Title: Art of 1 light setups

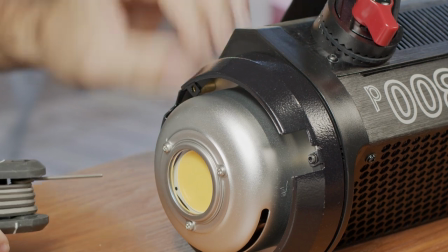184s
Whenever you're investing in lighting gear, like these really nice lights that Aputure produces,
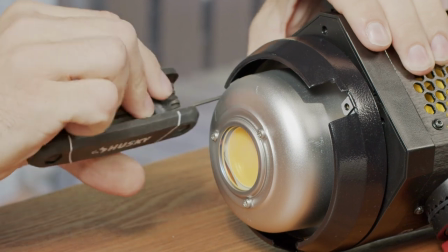189s
it doesn't mean that you always have to go and buy out the latest version because yes the latest version of for example
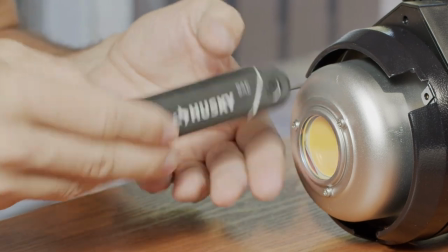195s
the Aputure 300d has some nice improvements but because as you can see I'm still using the older
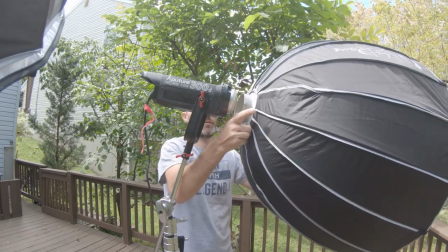201s
version it works great and you can actually pick this older version right now for a lot cheaper and whether it's on eBay or on other
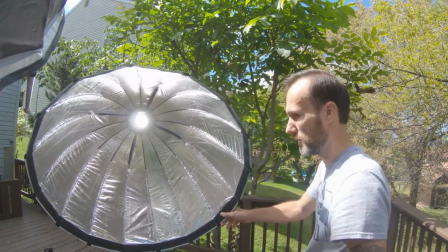209s
places because again the newer version is the one that most people want so do yourself a favor sometimes and save save a few bucks and I know there
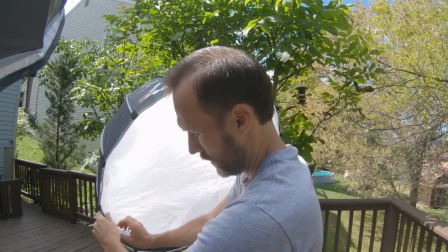218s
were a few people worried about the aperture 300d the first version at least having problems
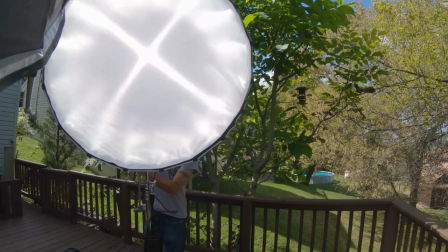223s
with some weird green color cast well rest assured you
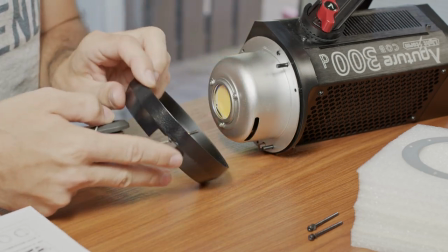228s
guys can easily fix that because aperture actually released a quick little filter that you can
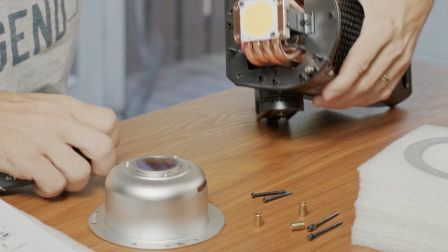233s
easily swap out yourself and that will fix any light shifting issues that
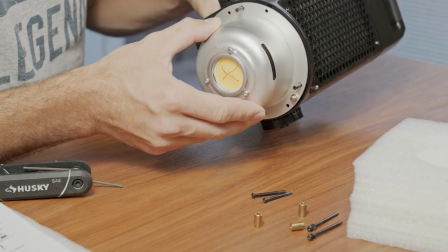238s
original version of the 300d had so the 300d from aperture which is gonna be my key light here is a great light overall
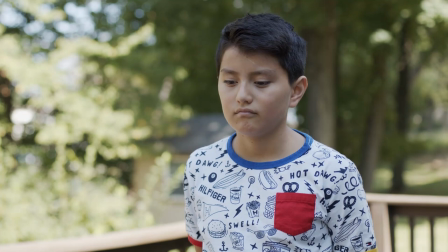247s
but I don't want to just use it you know by itself I want to actually diffuse this light especially for key light because I want kind of softer more diffused
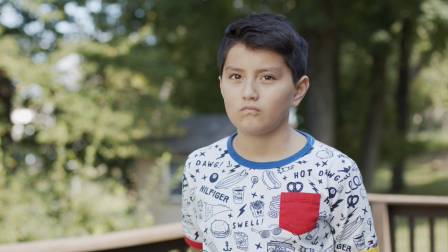255s
shadows and just kind of more even kind of illumination all across the face of our subject.
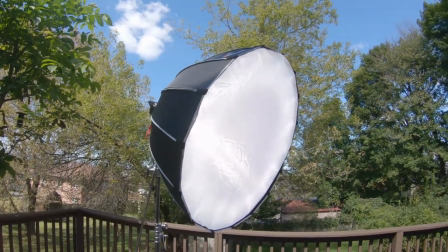260s
So what I'm gonna put is this giant softbox and it's actually also from Aperture
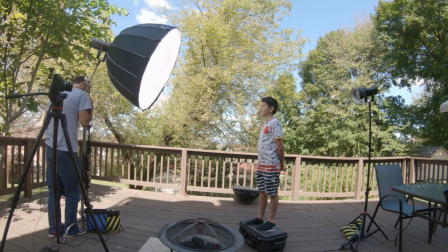265s
called the Light Dome and now I'm gonna position this whole light at the right angle to our subject.
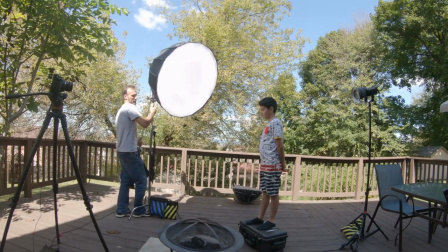272s
Now which angle should you position this light?
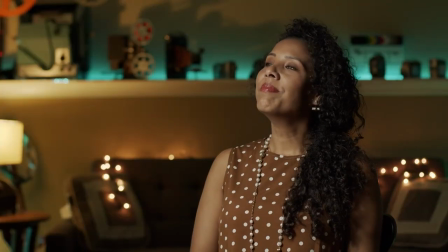274s
Well I think for that you guys should watch my previous lighting tutorial where again i talk about how i used shadows to add
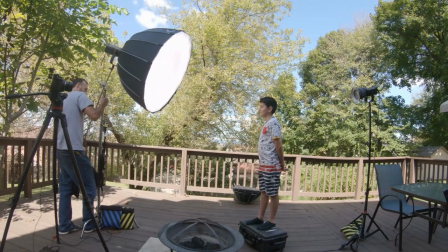281s
dimension to your to your shots but in here i'm kind of putting the light a little bit off to the subject's right side
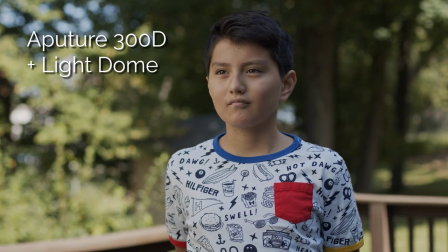288s
and a little bit higher during their eye line and right away the shot looks a lot better with just having that one key light in there now
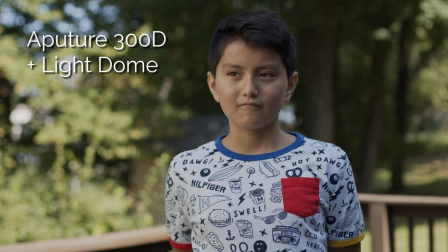296s
the next problem that i right away recognize is that our subject's left side whether it's their shoulder or their head is kind of because it's in
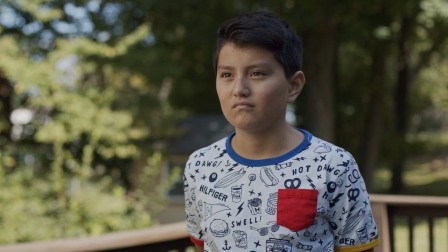304s
the shadows It kind of blends in with the background because that portion of the background is a little bit dark So another good tip is to add some kind of an
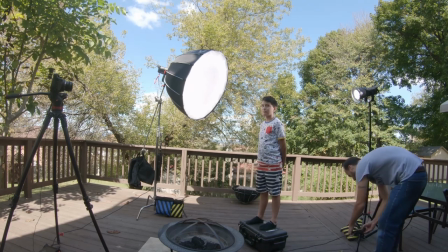312s
edge or hair light basically a light that you're gonna light from behind our subject to kind of illuminate that darker side of
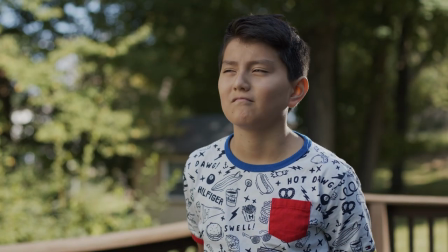321s
your subject So it helps kind of separated from the background in this case.
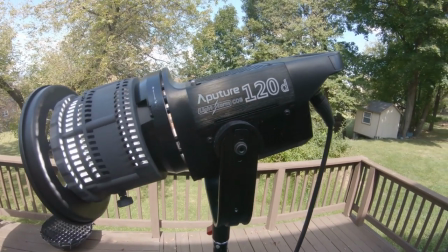325s
I'm using another aperture light This is the 120d but with this light instead of putting a softbox on it I
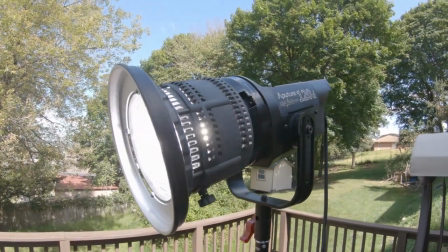332s
actually used the Fresnel light that again aperture produces It's actually a really good attachment with a bowens mount.
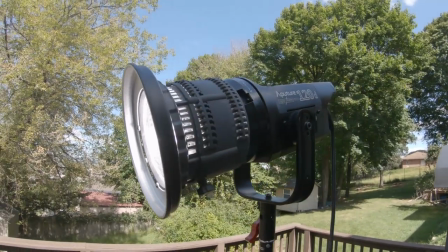339s
So it's gonna work with a lot of different lights and including this 120d and what this essentially does is it helps you kind of focus the light and
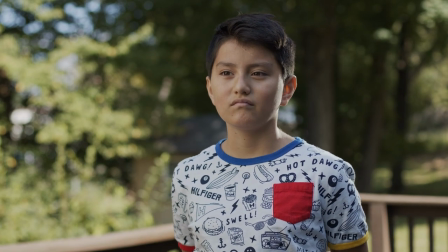347s
Essentially in a way increase the intensity because you can focus it on one area of your scene And as you can see right away with
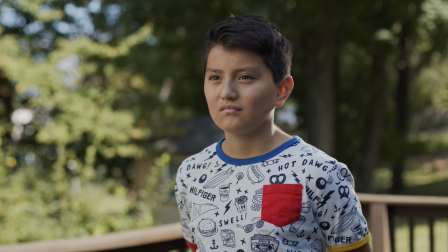354s
that edge light It's just our scene becomes a lot more three-dimensional and our subject definitely stands out from that darker portion of the background.
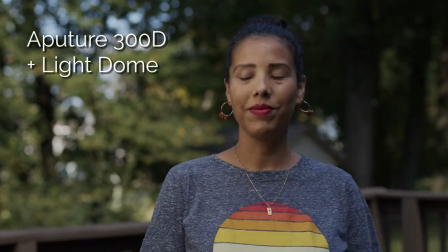363s
Now another thing you might want to do is to add a third light to fill in your shadows. In this case,
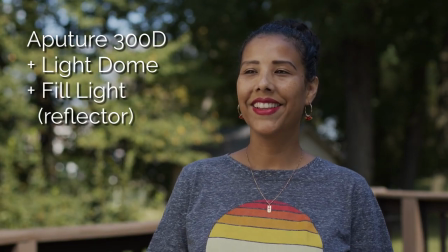369s
we're actually outside and we have so much bounce light that the shadows are not overly dramatic or too dark like they were in my previous tutorial.
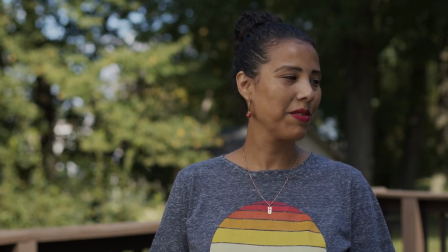377s
So it's not really necessary.